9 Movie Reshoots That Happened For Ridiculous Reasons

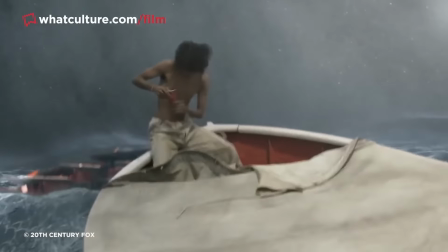[8:07]
The thing is, there was no scandal or anything like that to motivate this change, in fact, there wasn't much of a reason at all.
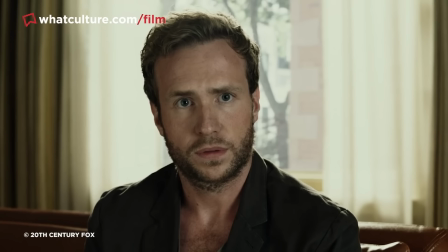[8:14]
Instead, director Ang Lee decided to reshoot Maguire's scenes because he felt that his fame was too distracting.
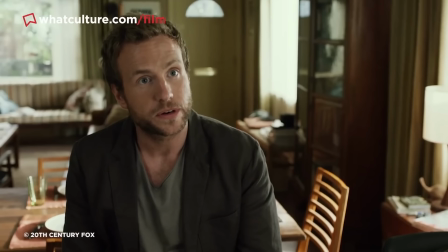[8:20]
Lee also said that he wanted the film to have an entirely international cast, and Maguire's replacement was the suitably lesser known, but still awesome, Ralph Spall.
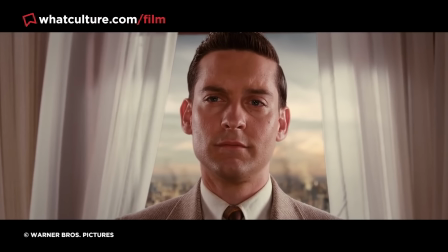[8:29]
Even with all of this in mind though, the replacement of Maguire is still a little bit bizarre.
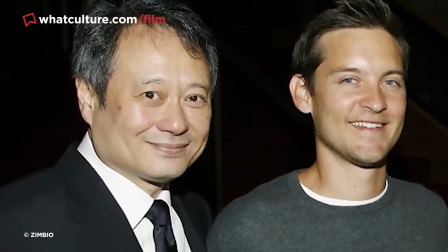[8:34]
Especially so considering that Lee and Maguire have a history that spans two movies before this.
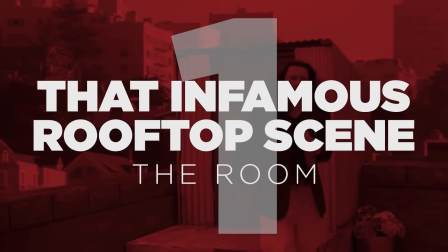[8:39]
Number one, that infamous rooftop scene, The Room.
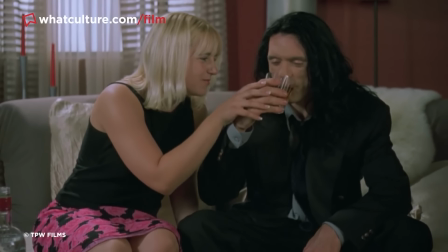[8:42]
You simply cannot make a list about cinematic ridiculousness without including this absurd creation from the madcap filmmaker Tommy Wiseau.
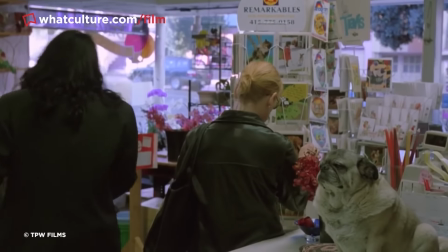[8:50]
A man who I have literally spoken to on the phone in real life and is just as larger than life as you would expect.
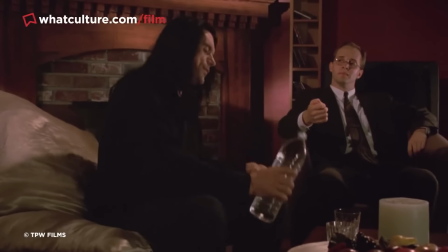[8:56]
But that's my humble brag out the way, let's get on to the actual reasons why he's here.
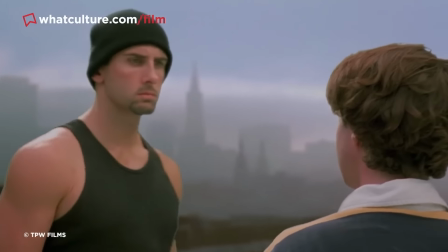[9:01]
Well, the memorable rooftop scene in which young Denny is threatened by a drug dealer named Chris R was originally filmed in an alleyway.
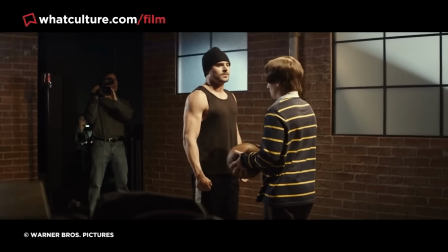[9:09]
As chronicled in the Disaster Artist book, Wiseau insisted that they shoot it again on a rooftop because he felt it would be quote-unquote more dramatic,
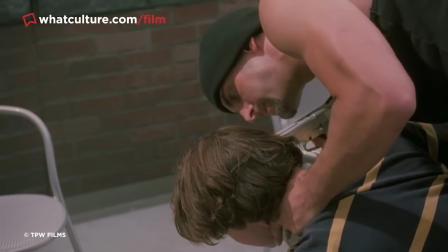[9:16]
bearing in mind that this scene had no relevance whatsoever on the overall plot.
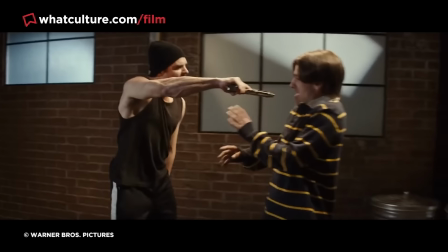[9:21]
Even though refilming the scene would cost over $80,000 and require all of the actors to be brought back with zero notice,
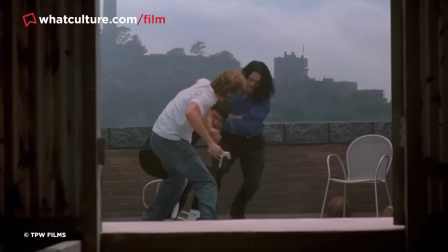[9:27]
Wiseau wasn't deterred and managed to fulfill his creative vision.
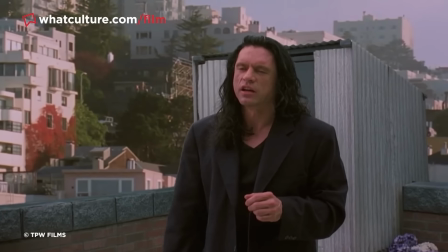[9:31]
And to be fair, even if it didn't succeed at first, The Room went on to become such a massive cult classic that those rooftop scenes became iconic in the process.